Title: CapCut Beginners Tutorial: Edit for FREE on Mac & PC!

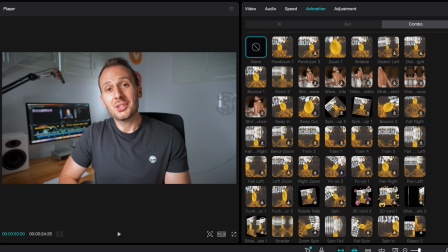493s
Of course, it's important not to overdo these, however, especially when you've got clips that are identical, like a talking head, where you simply don't need to transition from shot to shot. Where they do work better, however, is with B-roll.
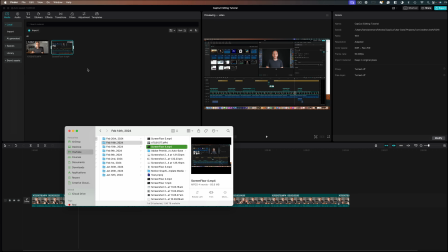504s
So I'm going to drag a B-roll clip into the media pool, and this is just a screen recording of me using CapCut.
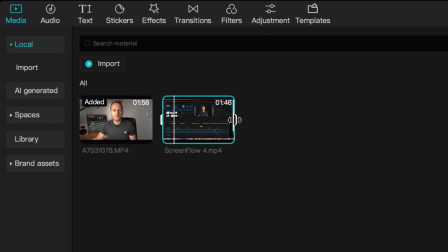510s
To trim a B-roll clip down before you import it into the timeline, simply grab the handles on the right and left hand side.
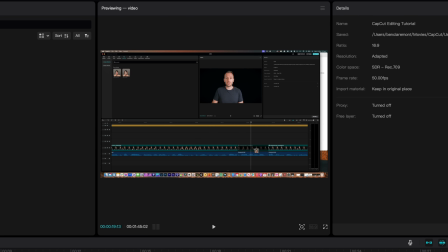517s
You can see the preview there in the viewer.
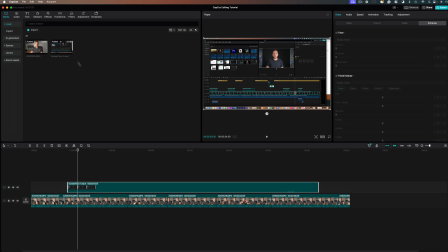519s
And now when I click and drag this onto the timeline, it's a much shorter clip than the original, which of course you can shorten again by clicking and dragging.
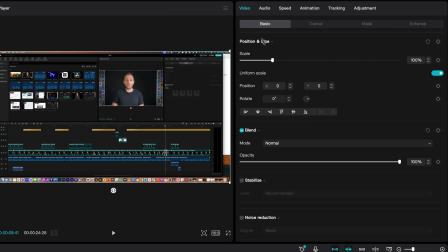526s
So firstly, with this B-roll clip selected, under the video menu, I'm going to choose scale and I'm going to zoom in a bit.
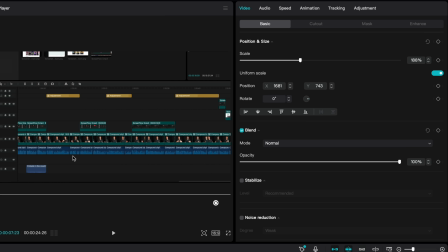533s
Then reposition the clip, and I'm going to go for something a bit fancier now, and that is keyframing this shot so it moves. To keyframe a shot, reposition it to the first position you want it to play in, and up here I'm going to create a keyframe next to position and size, which will essentially lock all of these settings in place.
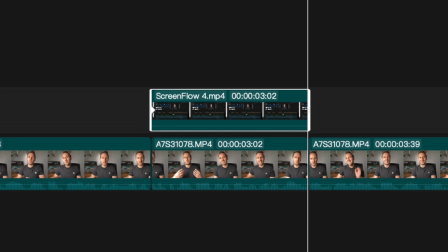551s
Then I'm going to move to the end of my clip where I want this clip to end, and now I'm simply going to drag this across.
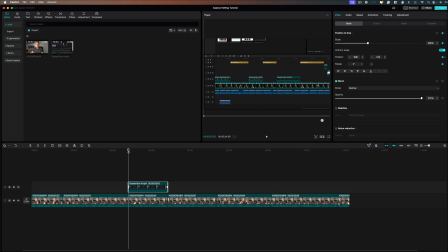557s
Now automatically CapCut has keyframed a pan from left to right. With its beginner-friendly interface and ease of use, Let's watch it back. Great.
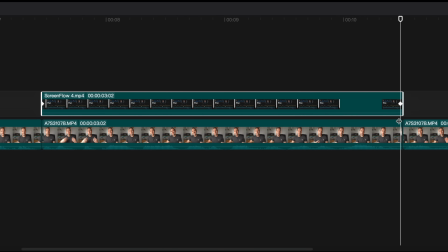566s
If you want to edit a keyframe, zoom into the timeline and you'll see the keyframes are denoted by these white diamonds here.
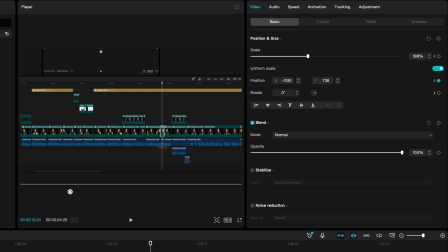573s
So let's say I want to edit this one, but I don't want it to go as far to the right hand side.
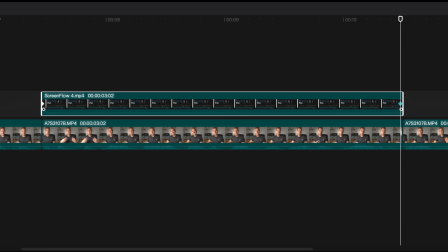577s
I'm going to line up the playhead with the keyframe and drag it to the new position I want it.
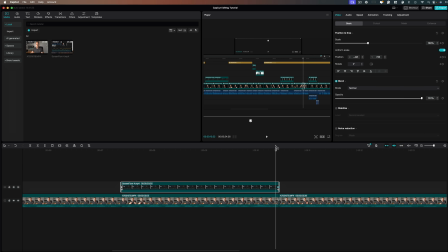582s
Now, when I play back, friendly interface and ease of use, it's updated the animation. Keyframes are a great way to give shots a sense of movement.
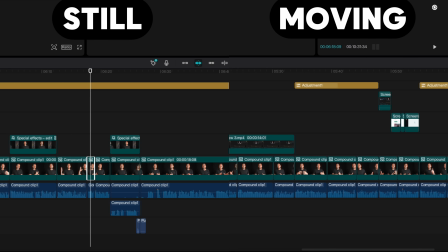589s
When you look at a still shot versus one that is slightly moving, either left to right, right to left, or even a slight zoom in or out, the moving shot is always more dynamic and engaging.
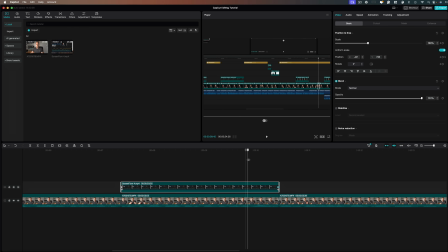600s
Again though, don't overuse this and have every single shot of your edit move. Next, let's add some text.
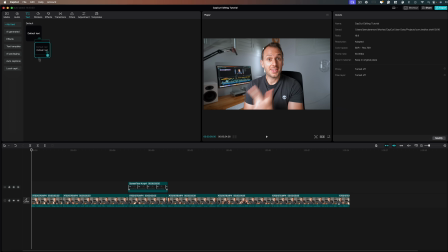605s
At the top left, you'll see the text option here. Click that and drag default text down onto the timeline above the clip you want to use it with. And my idea for these text animations is creating a word for every word I say in the opening 3 seconds of this video.
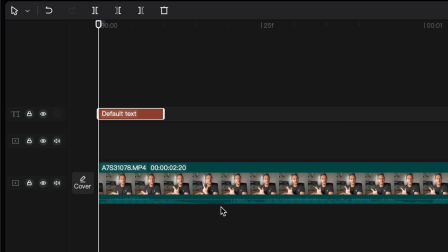621s
So what I'm going to do is use the audio waveforms as a reference as to how long I need to drag out this text.
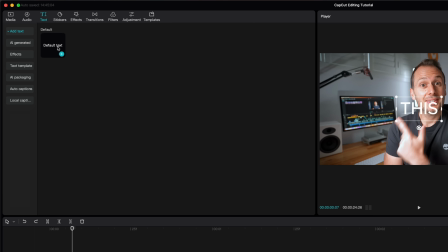628s
So I'm going to write what I'm saying. Now, instead of dragging and dropping every time you want a new bit of text,
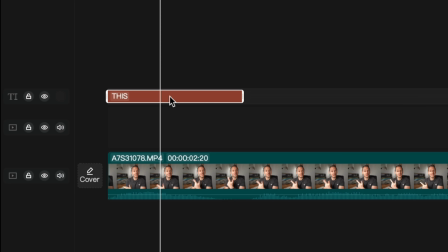634s
I suggest instead holding down Option on your keyboard, then clicking on the text and dragging across, which will create a duplicate.
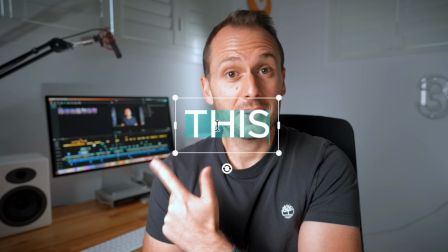641s
So I'm going to go to the end of where I say video, adjust the text by double clicking, and I'll repeat the process for this opening bit.
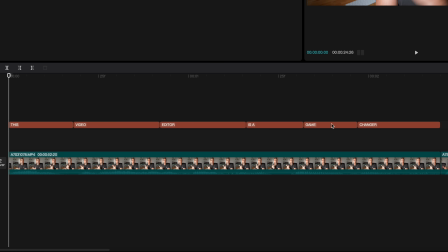648s
And I'm done.
As you can see, this video editor is a game changer.
Are all separate bits of text on this timeline.
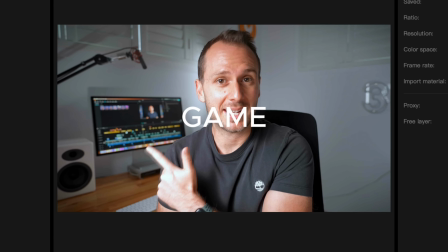656s When I play it back, this video editor is a game changer.
They play in sync with my voice.
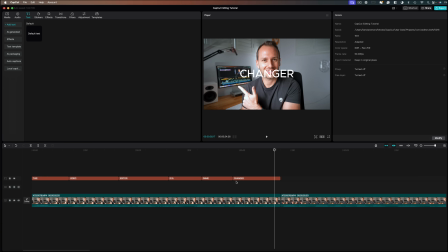660s
While you can automatically generate subtitles, this is a good way to do it for small parts of your video without having to subtitle the whole thing.
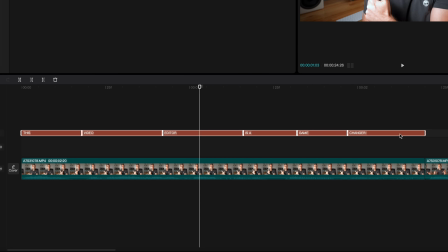668s
To edit the style and position of your text, select it all. Now up here under text, we've got a whole bunch of different options.
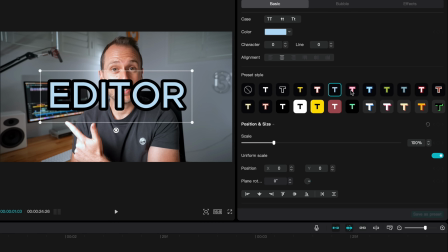675s
Firstly, I'm going to make it bigger. They've got some text style presets with outlines and different colors, which I'm not gonna use here.
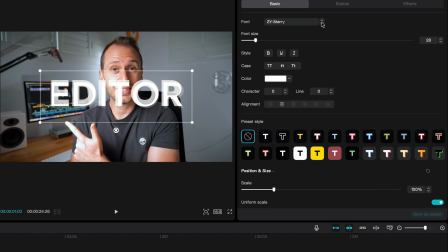682s
Instead, I'm going to change the font up the top and find a font that I like. This one's pretty cool.
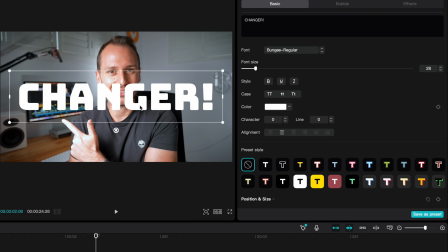687s
If you're not happy with the position of your text, just click and drag it to a new position.
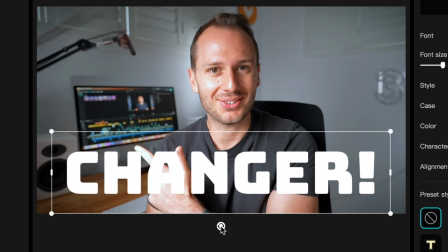692s
You can also rotate it with the rotate tool and scale it up and down here in the viewer.
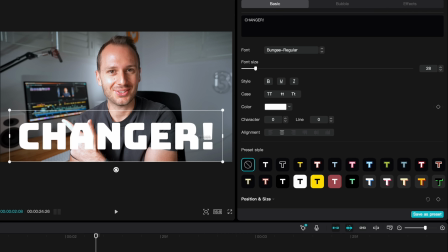696s
Now I do like that, but it's still blending into the background a bit too much.
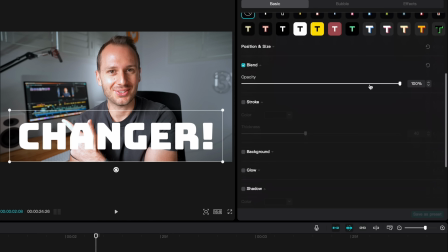700s
So I'm going to select all my clips and come down here to stroke, and stroke basically adds an outline.
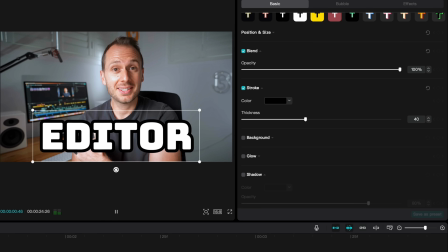706s
Let's take a look at that.
This video editor is a game changer.
Not bad at all.
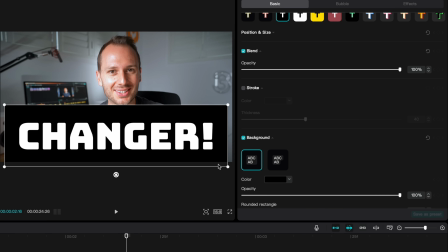711s
Another option is adding a background. This can definitely help make text clearer. And there are a bunch of different options for customizing the box. You can change the opacity, make it rounded, change the height and width, as well as offset it.
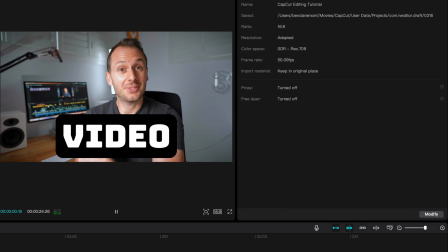724s
Now I'll play that back and see how it looks.
This video editor is a game changer.
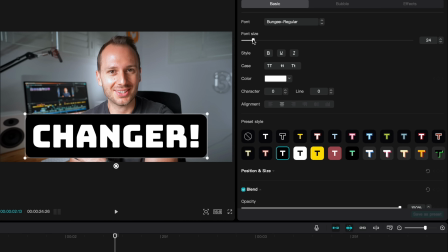728s
I think it's a bit big, so I'm going to select all of the text and at the top, I'm going to shrink it down. Now there are a whole bunch of text effects you can take advantage of within CapCut.
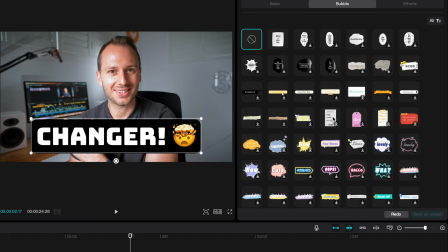738s
If you click over to here, bubble creates like a speech bubble.